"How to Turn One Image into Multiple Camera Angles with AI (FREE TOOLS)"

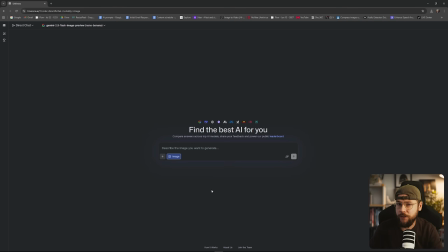247s
So let's go ahead and create our first new camera angle.
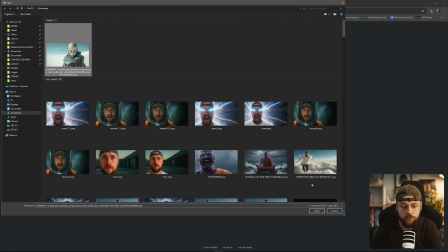251s
So what we want to do is click the upload image icon and we can drop in our master shot of Kara.
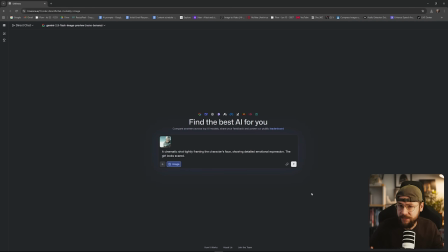257s
So the first shot that we're going to go ahead and create is a slightly tighter close-up.
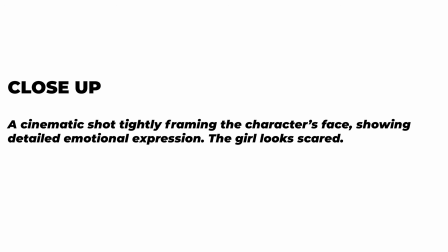261s
So in the text prompt field, we've written a cinematic shot tightly framing the character's face, showing detailed emotional expression.
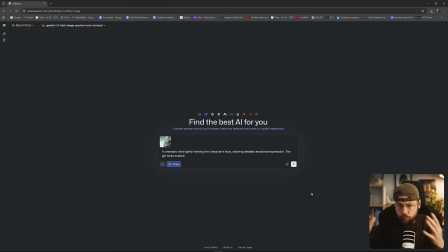269s
The girl looks scared. Now, a general rule of thumb when it comes to filmmaking, how physically close we are to a character kind of reflects how emotionally close we feel and opens up their vulnerabilities.
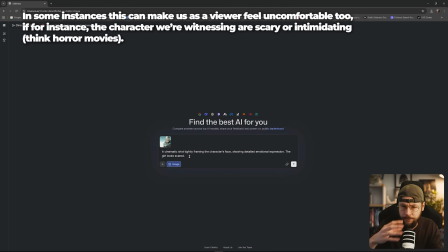282s
So essentially, the more extreme the close-up, the more emotion we're going to be able to read on Kara's face, and the more vulnerable she's going to appear, and the closer as a viewer we will feel to her.
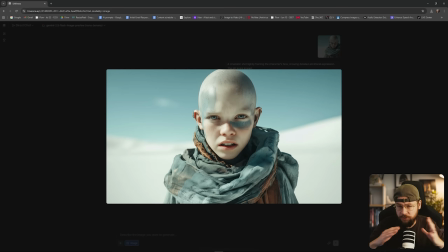295s
So let's go ahead and generate this and see what Nano Banana gives us back. So you can see with this first generation, the framing is just slightly tighter, and you can already feel that emotional intensity that little bit more, but we're going to take it to the extreme now.
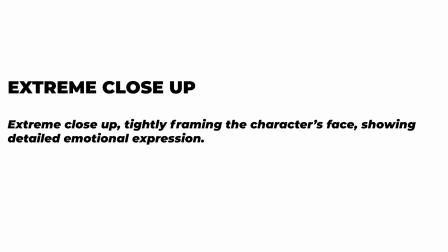308s
We'll re-upload our starting image, and we're going to put in the text prompt field, extreme close-up, tightly framing the character's face, showing detailed emotional expression.
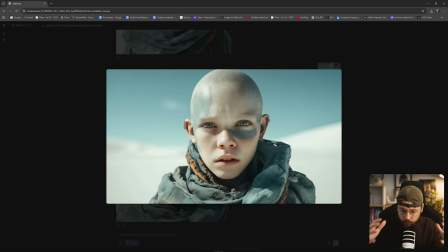317s
And here you can see we've moved in even closer, and it really is starting to amplify that emotional intensity,
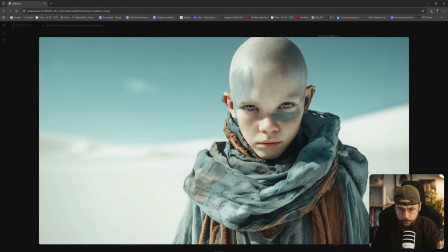324s
especially when we compare it to our starting frame. We've gone from all the way back here right the way close to Kara.
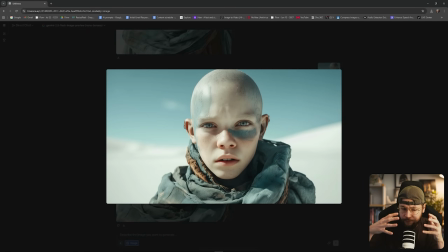332s
And as a result, we can kind of read and feel her emotions a lot more clearly. So this is perfect if we want to show some kind of emotional reaction to something that Kara is seeing or hearing. If something dramatic is happening in our film, we always need to see that reflected in the key characters.
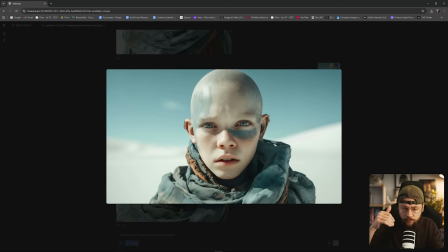351s
They need to react to it because they're our point of reference as a viewer. They're the ones that we relate to.
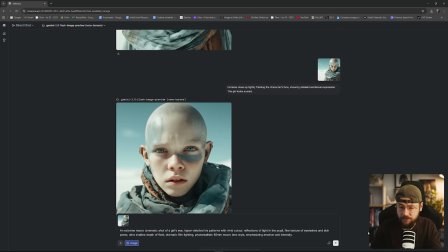357s
And if we want to go ahead and take this even further to the complete extreme, we can go for a macro shot.
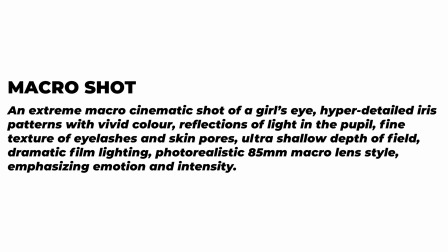364s
So I'll put that text prompt up on screen now so you guys can take a little note of that. And let's go ahead and click generate and see what we get back from Nano Banana.
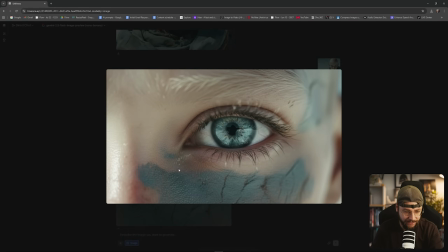372s
And look at this, exactly what we're after. Look at this level of textural detail that Nano Banana has been able to give us, and it feels consistent with our character and our chosen style as well.
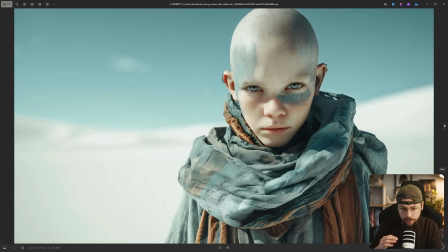386s
So just imagine the emotional response we could get from a viewer by cutting from this shot here to this one.
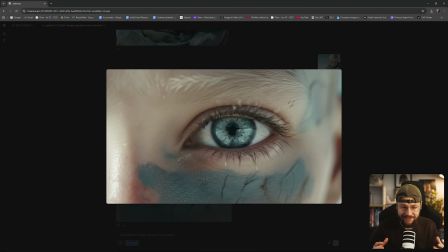393s
We're using an intense camera angle to solicit an intense emotional response.
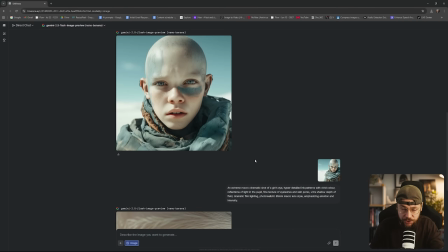398s
And keep in mind that we've generated these fresh new camera angles without spending a penny.
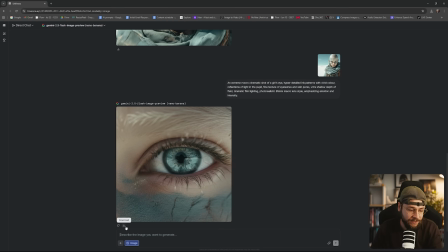403s
And if we do like what we've created, we could just go ahead here to this little download icon and click download.
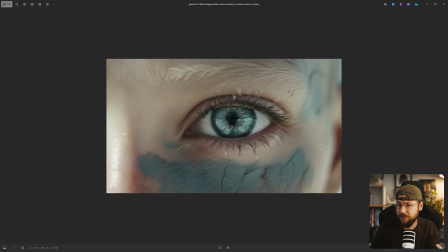409s
Now opening this up, you're going to be able to see the downside to using Nano Banana, and that's that it outputs at quite a low resolution.
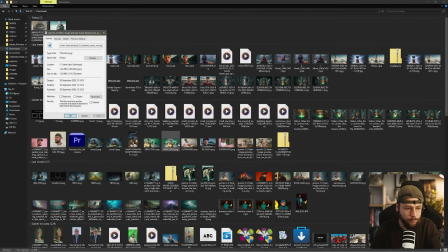417s
If we just go into the file's properties and go to details,
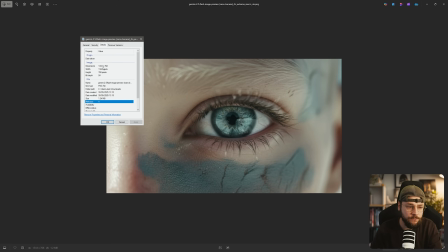421s
we can see that the dimensions are 1344 by 768. So this is a fair amount lower than even HD resolution.
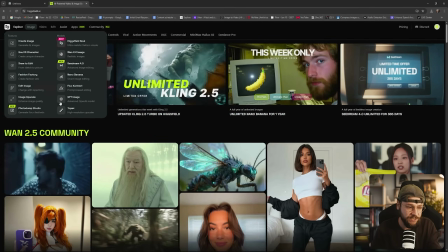430s
Something that I tend to do a lot, however, is if we head to Higgsfield and go to the image tab, you can see there's the option here for Topaz high resolution upscaler.
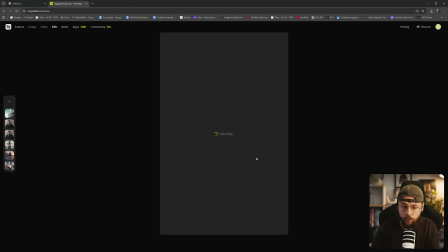439s
So what we could do is simply drag and drop on our Nano Banana output.
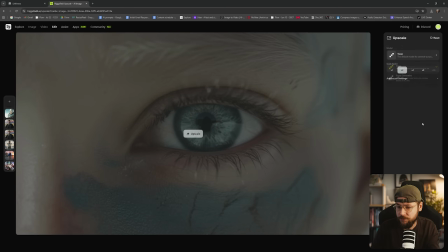443s
We can use Topaz, for example, in its default mode to simply double the resolution of the image. Or we can use Topaz Generative, where it's actually going to add in extra texture for us. Now, of course, you would have to pay for your Higgsfield membership to access this, but I did just want to put that in there for you guys.
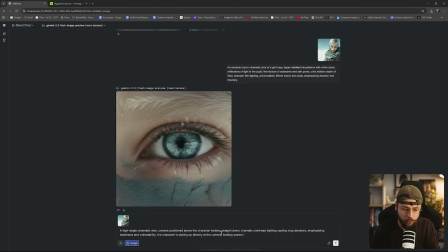459s
Now, moving on to the next camera angle, we've re-uploaded our master shot, and we're going to be taking a look at a high angle camera shot.
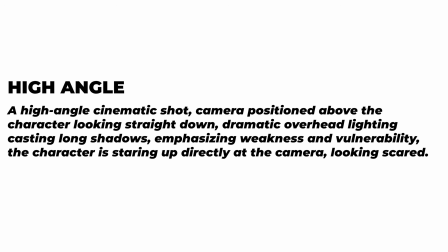467s
Once again, I'll throw the text prompt up on screen for you guys now, but this is all about making the character feel intimidated.
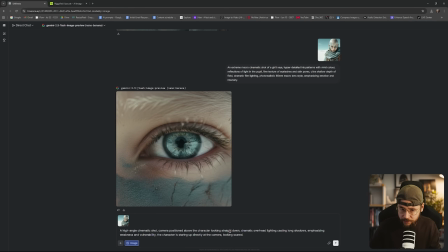475s
We feel like the dominant force here. This is all about emphasizing weakness and vulnerability as if our character is on the back foot. So let's go right ahead and click generate on this particular text prompt.
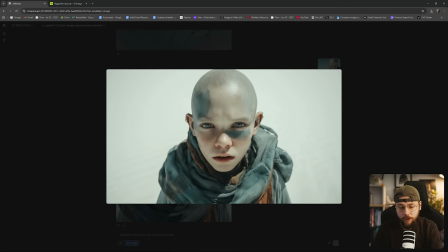489s
And here we have back our high angle camera shot.
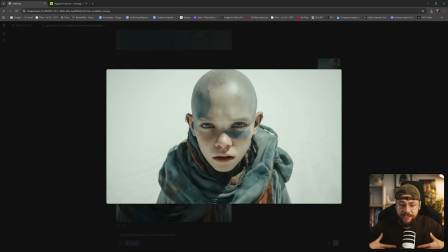492s
We spoke earlier about this concept of hierarchy, and here we are the imposing dominant force, and Kara looks scared of us, or whatever character or scene she might be witnessing at this moment.
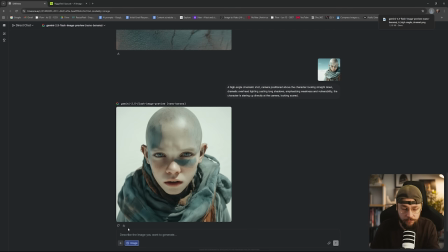505s
I encourage you guys as well to hit the download button as soon as you see something that you like, but also why not give it a rerun as well by hitting that retry button.
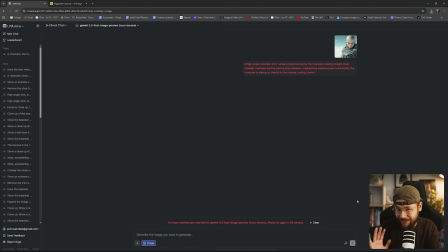514s
And unfortunately, we've hit the other issue with Ella Marina. That's that we've reached our rate limit for Gemini 2.5 Flash image preview.
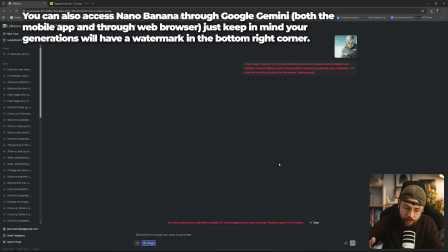523s
So now we're going to switch back over to Higgsfield, but I still wanted to show you guys a free way to be able to play around with this workflow.
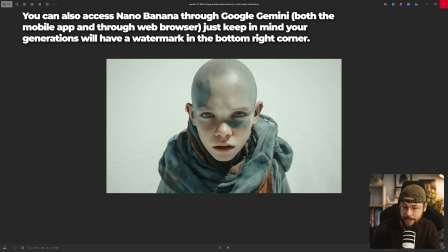531s
And we did get some really nice results here. This high angle shot I was happy with, to be fair, and this macro shot looks insane.
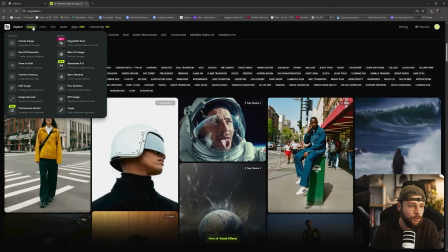539s
So on Higgsfield.ai, we just go to the top left-hand corner, hover over the image tab and go to create image.
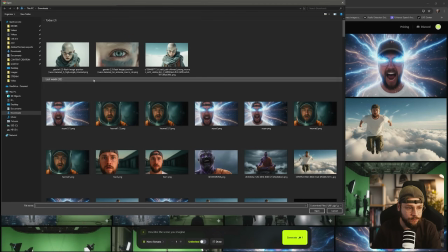545s
So here what we want to do is go ahead and upload our master shot once again.
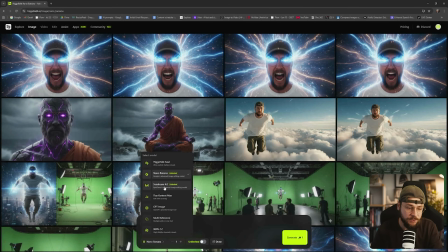550s
The exact same process we've been doing on Ella Marina. There are various different image creation models that we can select, including Higgsfield's own Soul model. We've also got access to Seedream 4.0, but here we're going to select Nano Banana. And you can see at the bottom here, we also have the option for unlimited generations, and that's because on on Higgsfield,
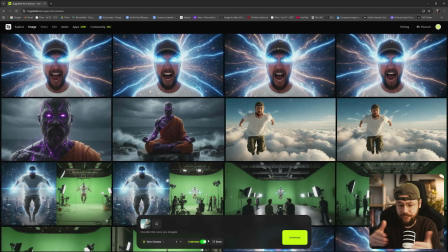569s
if you have a Pro, Ultimate or Creator plan, you can use Nano Banana as much as you want without spending credits. So again, this is really great if you're just learning generative AI for the first time. You can do a whole bunch of experimentation here.
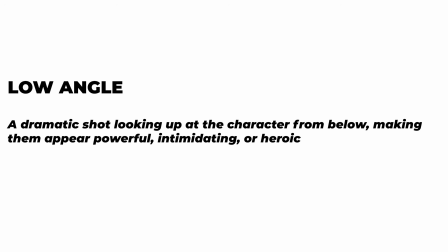583s
And the next camera angle we're going to be looking at is a low angle shot. And what I'm going to do for you guys is create a point of comparison here.
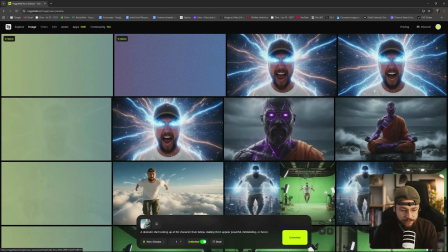591s
So I'm going to click to create 2 Nano Banana generations,
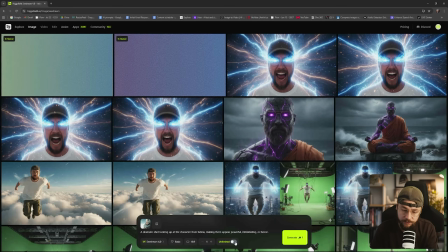596s
and then we're going to switch over to Seedream 4.0 because I'm sure you guys will be interested in that tool as well.
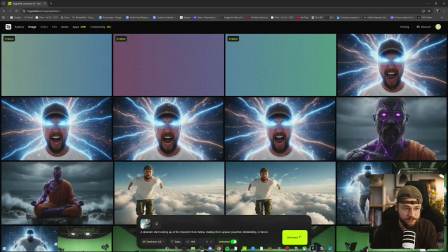601s
Once again, we can select unlimited, and I'm just going to click twice so that we've got 4 generations ready to come in to take a look at.
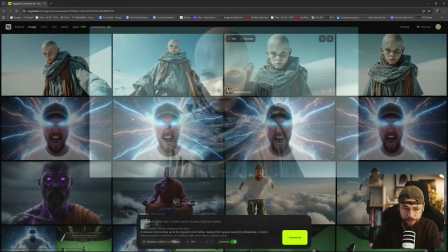609s
Now, interestingly, you can see that Nano Banana actually failed with this prompt, even though it was very clearly written,
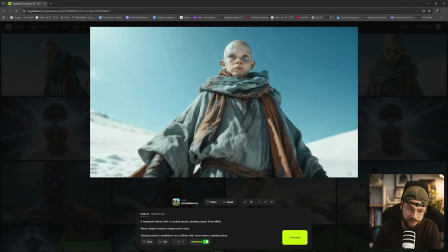616s
but Seedream 4.0 has given us a pretty impressive result here. So how does this particular camera angle make us feel? Well, to me, it makes Kara appear a lot more intimidating, powerful, and heroic as well.
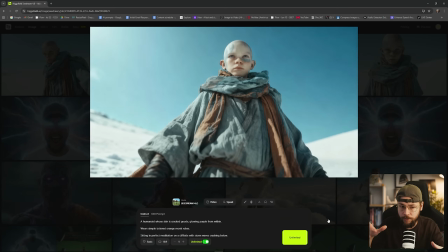631s
It's as if she's reacting to something off camera, but she doesn't feel threatened by that thing. She feels in control, as if maybe she's about to retaliate in some way. All of this just comes from her reaction paired with the camera angle that we've carefully chosen.
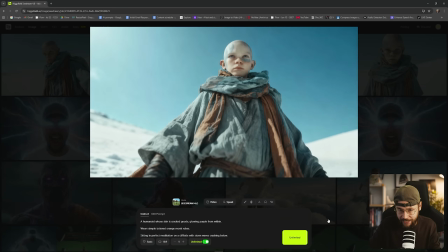647s
And so when you're crafting your AI films, you always want to be thinking about which camera angle is going to best illustrate the mood that you're trying to create. How do you want your viewer to feel about your character in that moment?
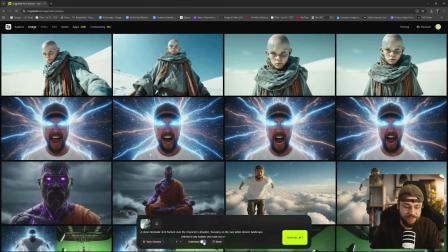660s
Now, the next camera angle we're going to be looking at is an over-the-shoulder camera angle.
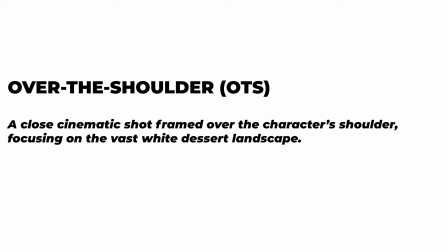665s
This is really useful in terms of framing and creating an idea of perspective.
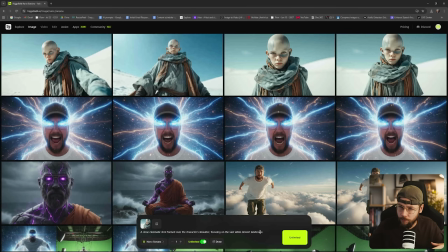670s
It's like almost a point of view shot, but not entirely either. So we also get this idea of scale, and you can use it like we're going to do here to show off the landscape that Kara is looking at, but equally, you could also use it during a conversation between her and another character. So let's repeat the same process again.
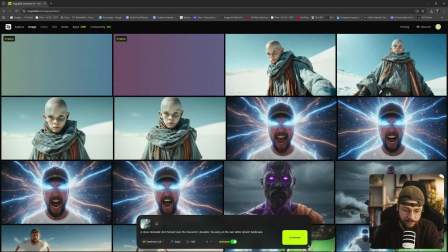689s
We're going to compare Nano Banana to Seedream 4.0 by setting up 2 Nano Banana generations and 2 Seedream generations as well.
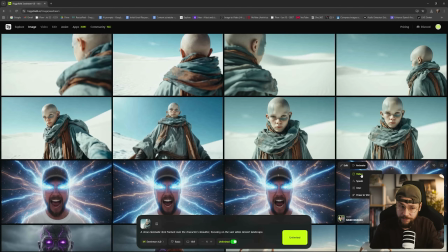697s
And you can see this time around, both Nano Banana and Seedream both gave us some really great results. I haven't got any issues with any of these generations. This one looks really great.
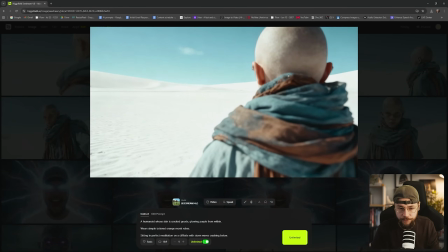709s
I'm particularly drawn to this one from Seedream because you really get a feel for that kind of shaved head texture on the back of Kara's head. And what we see here as well is that Kara is in soft focus and the desert landscape itself is sharp.
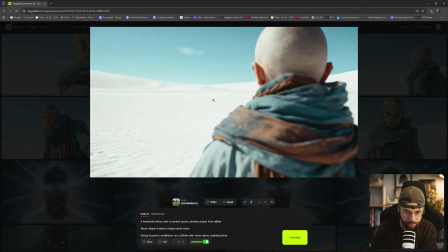724s
So maybe we could use this shot to show some kind of monster emerging from beneath the sand.
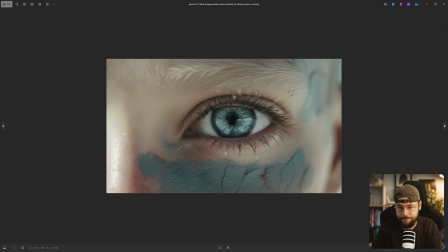729s
You can imagine then we could easily cut back to our macro shot. So I'm actually going to go ahead and get this one here downloaded as well as this one.
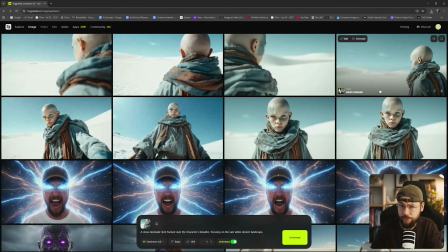738s
Those are my 2 favorites.